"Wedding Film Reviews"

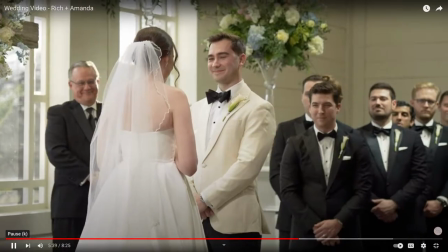[40:53]
because of you i now drink fancy wine instead of barefoot
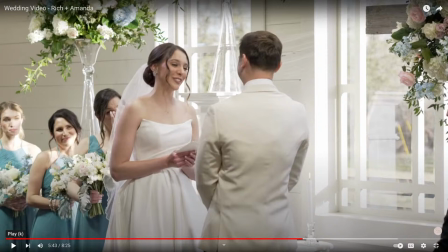[40:58]
and know that okay that was a little bit of an odd cut because she said a joke and you heard people laughing but then you cut to guests that weren't laughing and so it kind of made that moment just a little awkward because it looks like they're judging her joke and not laughing so i would have either cut that shot of the guests out there or try to find one
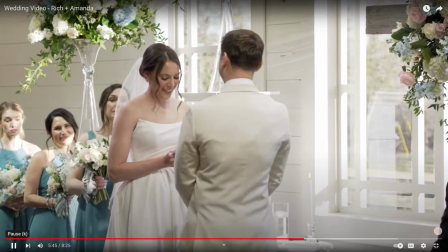[41:18]
of people at least smiling true joy for sushi i promise to love you through the good days and the bad days i promise to always
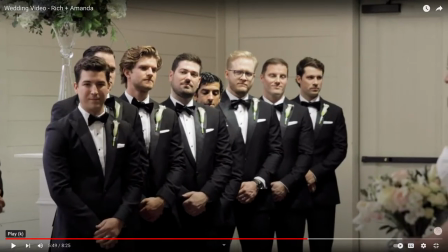[41:26]
support i would also say i'm not the fan not a fan of vows and then overlaying like what you're doing right now ceremony over ceremony audio because then it confuses
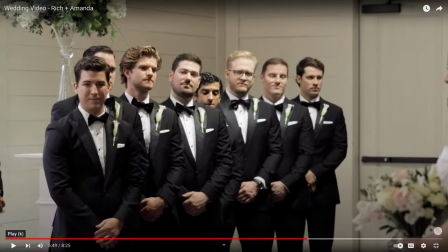[41:42]
the audience of like wait is this b-roll you're showing actual live footage of the ceremony or is this just montage like the shot right before this when it's the officiant and them two facing each other that was a little confusing because right before
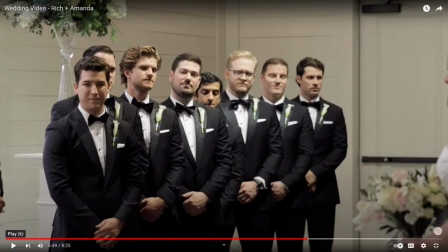[41:59]
that shot we literally have her at the ceremony saying her vows and your brain starts to think wait is this shot just a continuation of what she's saying like is it actually happening live or is this just b-roll so it's a little confusing for your dreams and aspirations and
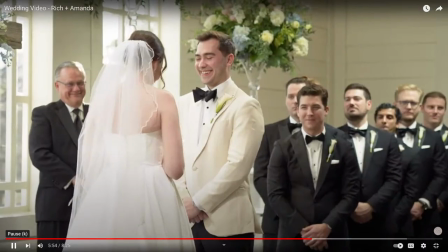[42:14]
life i promise to try and get my laundry out of the dryer a little quicker um occasionally cook and do dishes but most importantly
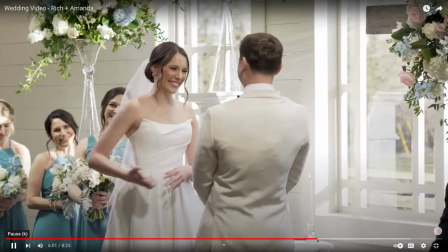[42:22] i promise to stand by your side no matter what i love you now bobby
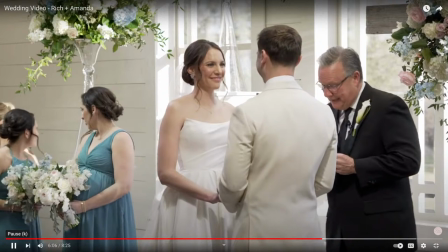[42:27] authority placed in me as minister of the gospel
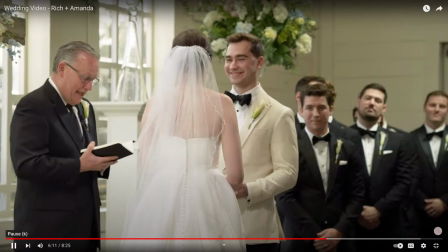[42:32] in the great state of texas i am now able to pronounce you richard
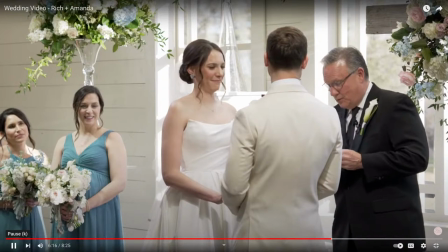[42:37] and you amanda as man and wife rich you may kiss your bride
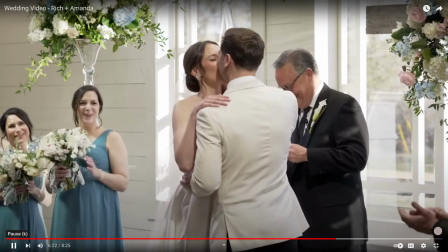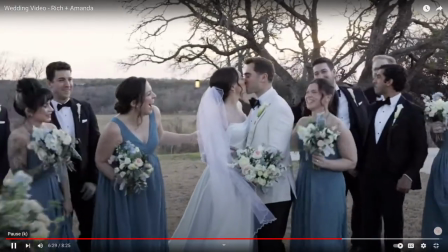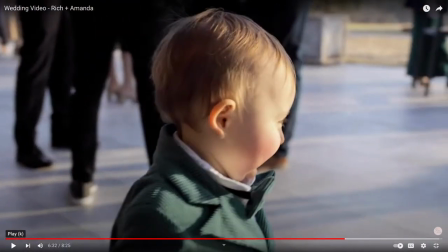[42:56]
i love all these authentic reactions here so good i would say your color temperature is leaning a little blue which you already said at the beginning uh color is something you're trying to improve at.
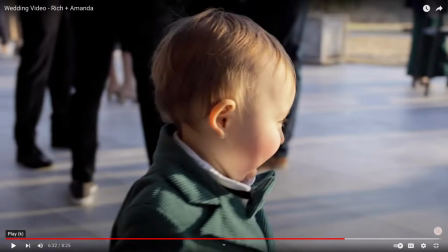[43:08]
I would just say when you are getting a white balance in camera, making sure that, you know, the Kelvin is set correctly. And then if you do have these shots in while you're editing, trying to adjust the white balance to be a little more warm could help these shots feel better.
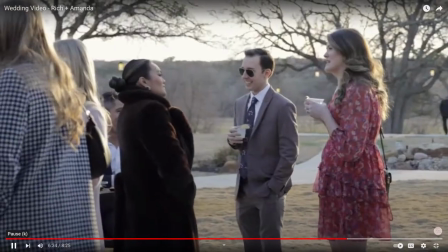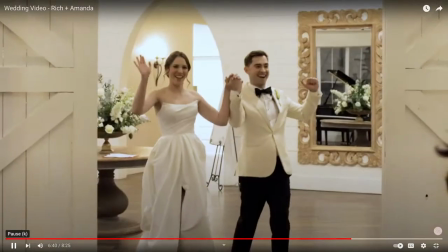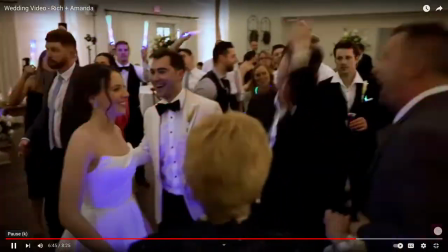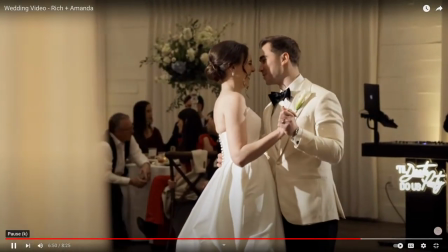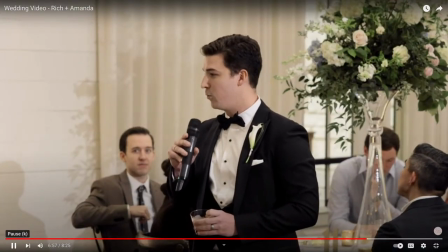[43:45] Rich, you're nothing less than a brother to me. And I love you. And I truly mean that you know that I know that I'm not gonna say it publicly in front of everybody,
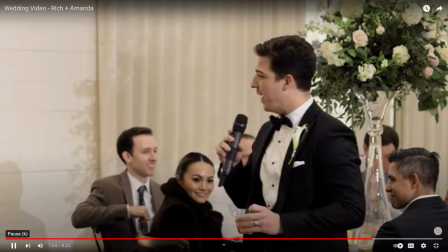[43:54] 14 cameras and all that, so now it's official.
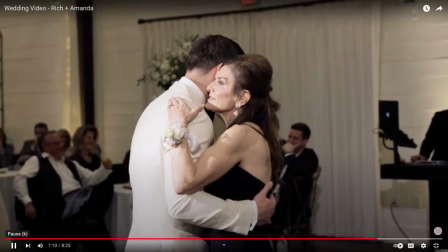[43:59] So I want to first also address your better half now and say, Amanda, you are an answer to prayer.
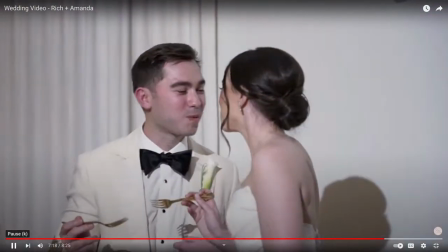[44:06] We instantly fell in love with you and knew right away that not only did Rich Fiennes some life, but thus some life.
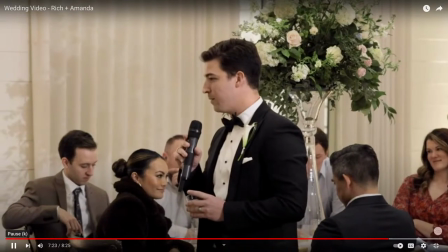[44:14] We're just so happy that you guys are together.
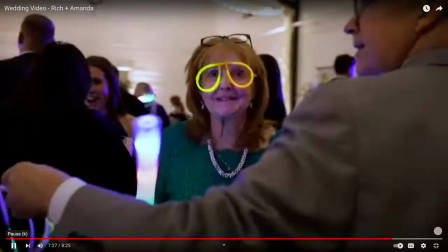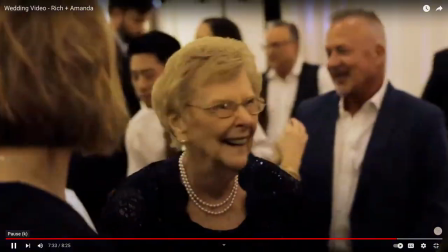[44:22] Amanda, when you were born, I prayed to God that he'd make it you like your mother.
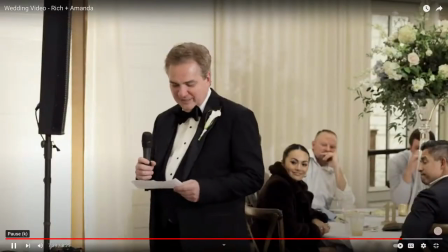[44:28] He answered my prayer, and you're so beautiful. And today, you took my breath away.
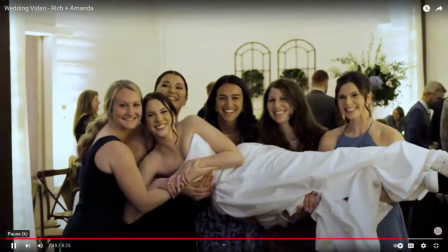[44:34] I was surprised to walk you down the aisle, and it's amazing what you and Rich have accomplished at such a young age.
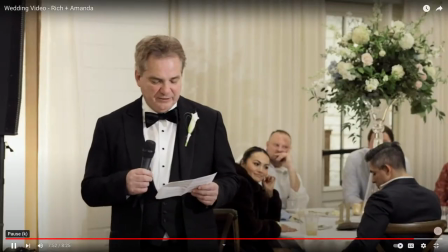[44:41] Rich, welcome to the family. I hope marriage is rewarding for Rich and Amanda as it's been for me.
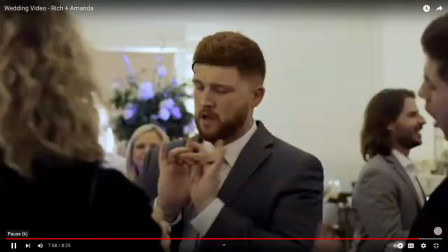[44:48] Rich, you now have my daughter's heart, but just remember she loved me first.